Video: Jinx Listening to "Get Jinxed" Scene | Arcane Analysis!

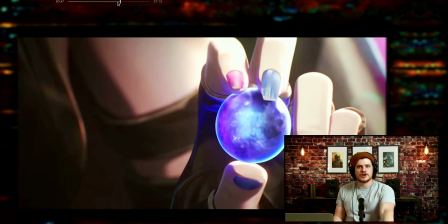7:25 They never said you killed all these people Silco never never addressed her to be the one at fault here He is just expressing emotion and he is saying fact They don't even say the term hex crystal in this scene hex tech crystal or anything like that She just holds it up and the
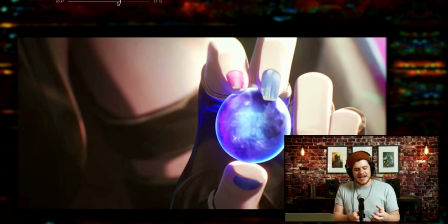7:43 whole mood shifts And so this show is crazy good at telling a story visually mixed with the minimum but just a right amount of Dialogue and communication between characters
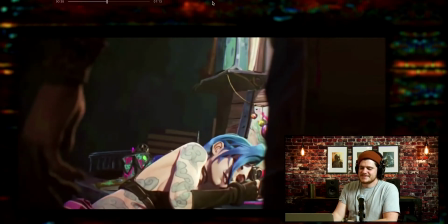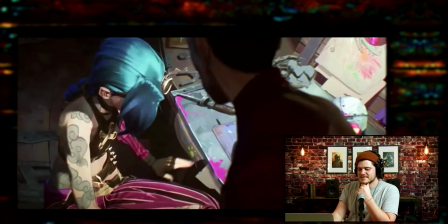8:02 idea what you've done actually i do again
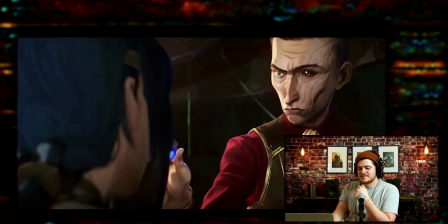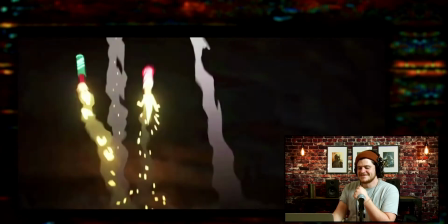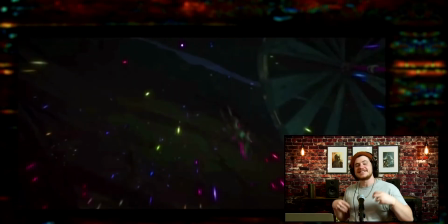8:22 it's just another little moment to show unnecessary but manic excitement energy that you only get inside of jinx's lair because this is crafted by her like this is an unnecessary bit of what she just did but it's
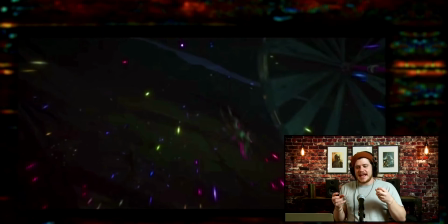8:39 fun it's visually interesting and it's setting the tone for who she is as a character
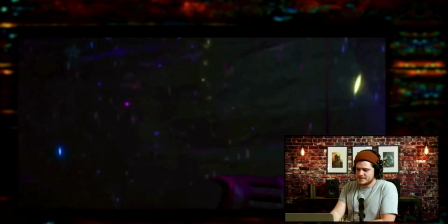8:45 and what her space is to her. Notice the music here.
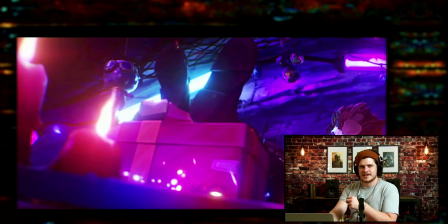8:51 It's very ominous, almost like, I don't know. Let's just back that up just a second.
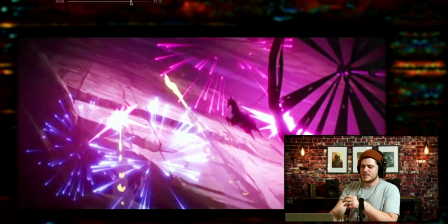8:57 Just really pay attention to the music here that we get a vibe for Jinx inside of her own space.
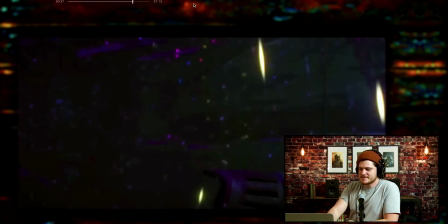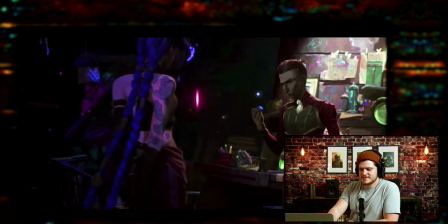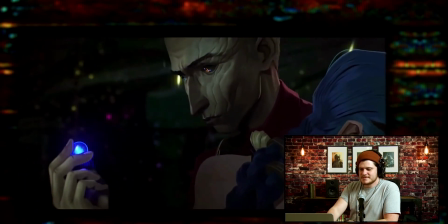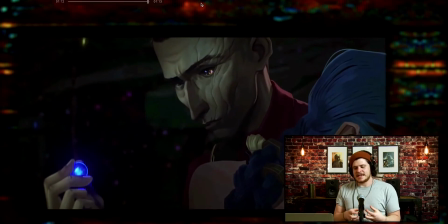9:21 Another interesting part to this is we know that there, if you watch the show, and this is a little bit of a spoiler, between Silco and Jinx, there's contention that's created later on in season one.
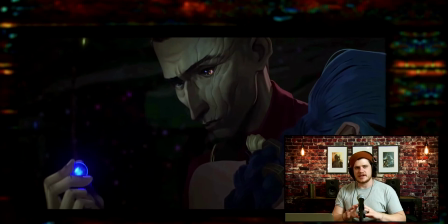9:34 And so we also know, based on this scene, if you watch the scene, you have no idea where it was, but you know kind of what happens in the season. You can watch the scene and know, well, they're still on good terms. She still sees him as her almost emotional protector, her provider,
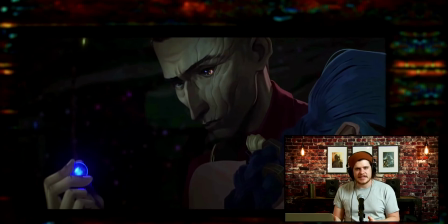9:51 her father in a lot of ways that kind of took the place of vander earlier in the season this reinforces even the body language the relationship between them this all reinforces the setting which is the place the location roughly so like the
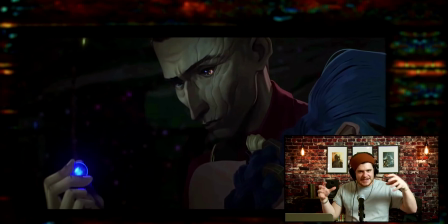10:08 place the scene inside the space or the space in the place and then also the time period and these this is like a basic understanding of what the setting is that if you can go a layer deeper, you can also say there are some props. So if you were to define props, it's what characters physically interact with in a scene.
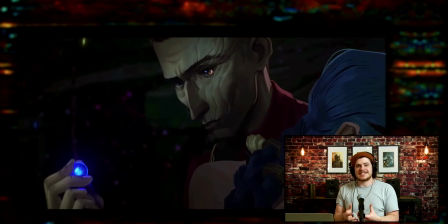10:28 And so props can also dictate what period of time the setting that this is in. So for example, the Hextech crystal that Silco's holding there, that's a prop that reinforces the setting.